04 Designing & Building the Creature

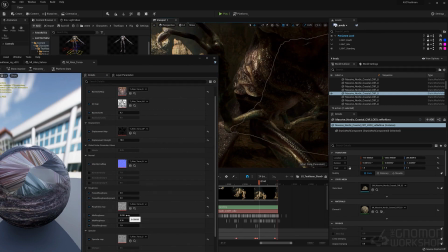12:36 Again, you can adjust any of these areas. The roughness, just to get and the roughness really is mainly the roughness and spec is really the shine of your character.
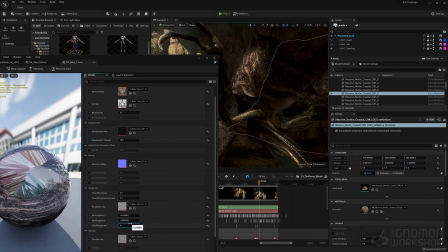12:50 So by adjusting the roughness is meaning how rough it is, how much the less rough it is, the shinier it is. It becomes more like there's no surface detail. And spec is obviously it's the highlights.
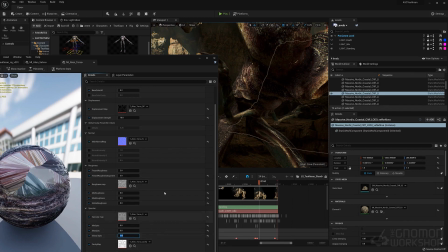13:07 So it's kind of a combination of those two, that if you want to adjust the
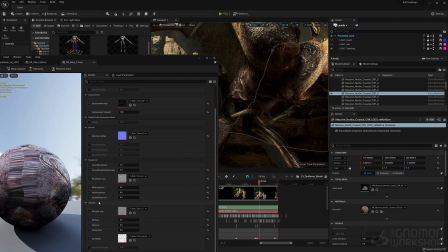13:14 subtlety of the sheen that it actually has. And always keep in mind that any of these adjustments that you do, since they are in separate body parts, like the head, the torso, the legs, the arms, that you may want to consider just
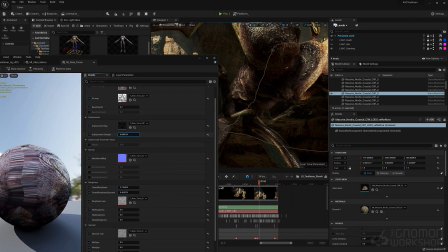13:30 making sure that the values in your other body parts are similar to the one that you adjusted.
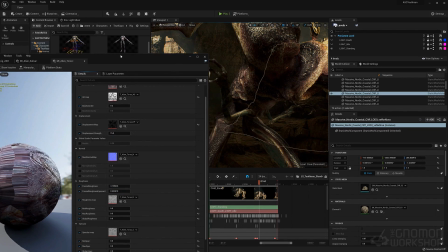13:35 Otherwise, it may look a little odd, especially from a distance. If you see like the leg being really shiny and the body not, so.
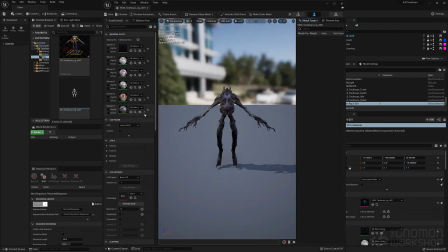13:43 But you can tweak them. You may decide that the head or the torso looks a little shinier than I want it to be, and everything else looks fine.
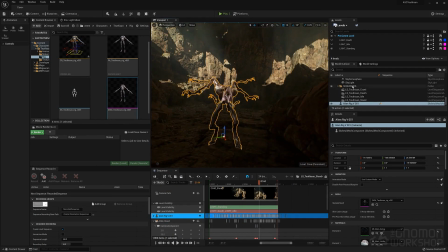13:52 So that's why we separate it for a little bit more flexibility, and the other is just more control, and as well as the detail that we could get on a creature of this scale.
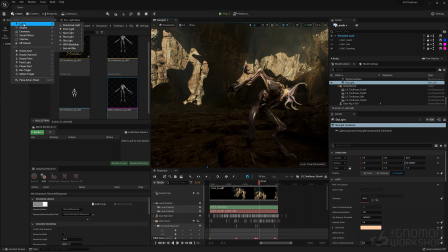14:07 So setting up lights in a scene too for a creature is always
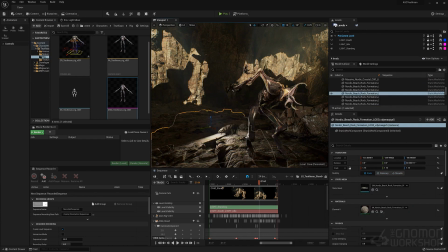14:12 the basic lights that we actually have in the scene they're fairly dark, so feel free to actually create lights. But the thinking behind lights for characters and creatures are,
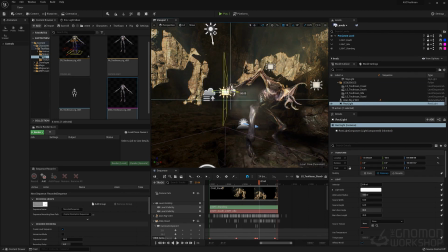14:24 especially for creatures that are meant to be horrifying like this one, is it's not necessarily going to show off everything.
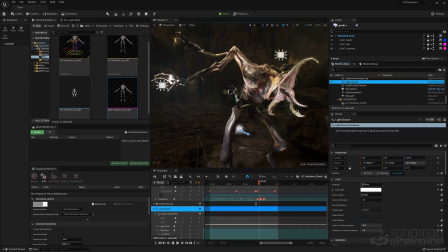14:33 I used a lot of like the Alien from the first Alien, Ridley Scott's Alien.
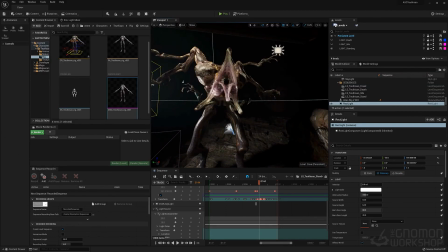14:41 The way that was shot was really quite incredible.
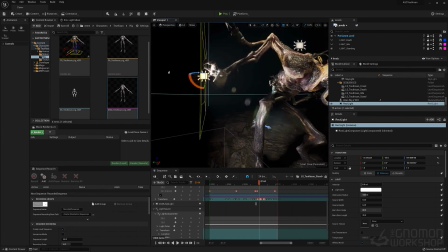14:46 One thing in the thinking of that creature that made it so powerful and the way we saw it is that
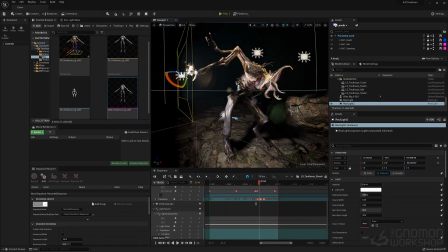14:52 it felt like it was kind of somewhat a part of the environment. Like it almost had the kind of same sheen that the environment had, the pipes, the weird uh,
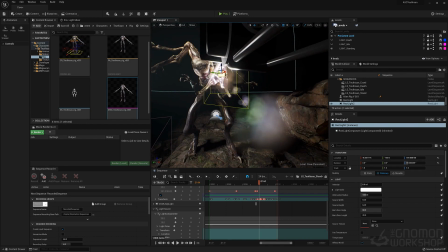15:04 skin texture felt like it could hide in the walls. It was very terrifying.
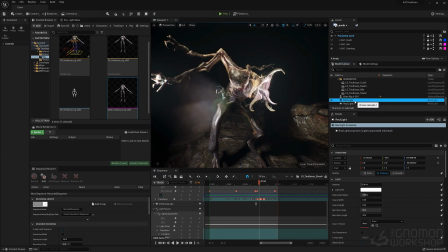15:09 So the thinking in this creature was the same thing. There's a rock element to its um, its textures and its look. Color palettes, very earth tones. There's a little bit of purples and stuff on the inside, and here to break it up. But for the most part, I wanted it to feel like it fit within this environment.
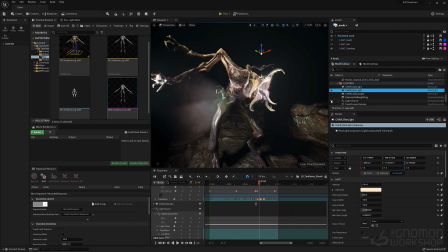15:27 So that was a really part of the thinking of how this creature was designed,
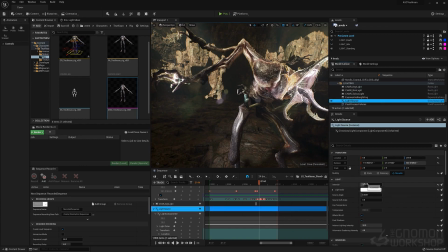15:33 um, and also have multiple limbs to be able to grab anything and climb up the terrain.
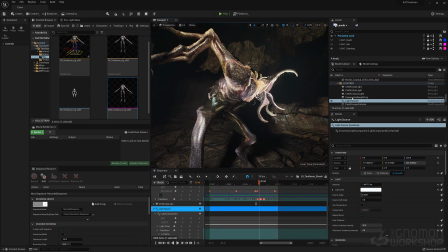15:42 So I'm just adjusting right now, like the light source here is our sunlight.
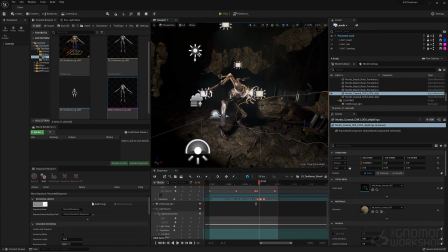15:47 So I'm taking that down so we can focus more on the environment or lighting for this character.
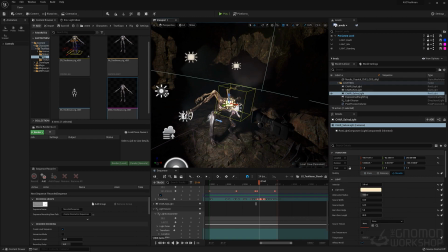15:53 Now the scene that we're actually in right now is not the same scene as that was created in the film.
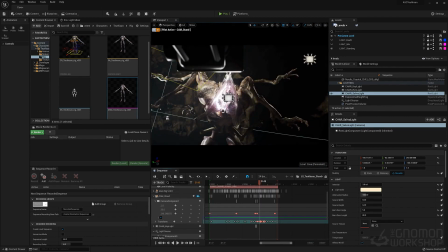15:59 The creature is identical, so but again, what most of the stuff that was created in the environment for the project was made of the same rocks from Megascan.
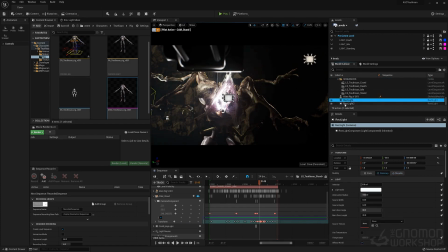16:16 So rec lights, this is a rec light that right here, they're pretty powerful.
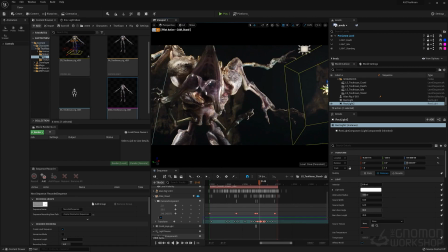16:22 They're a lot like studio lights. They basically have um, the barn doors that you'd have on studio lights.
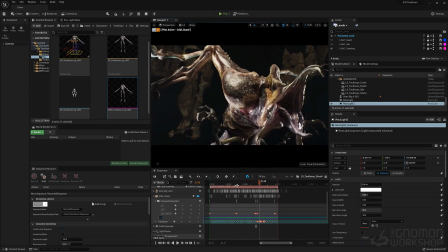16:31 There's a lot of similarities to a spotlight, but it has those other elements that kind of
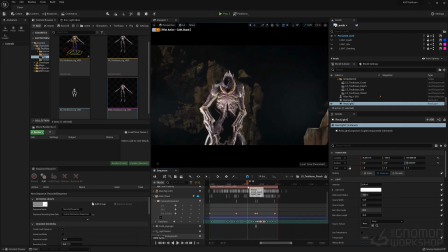16:37 really give you a lot more control and fall off where you want it.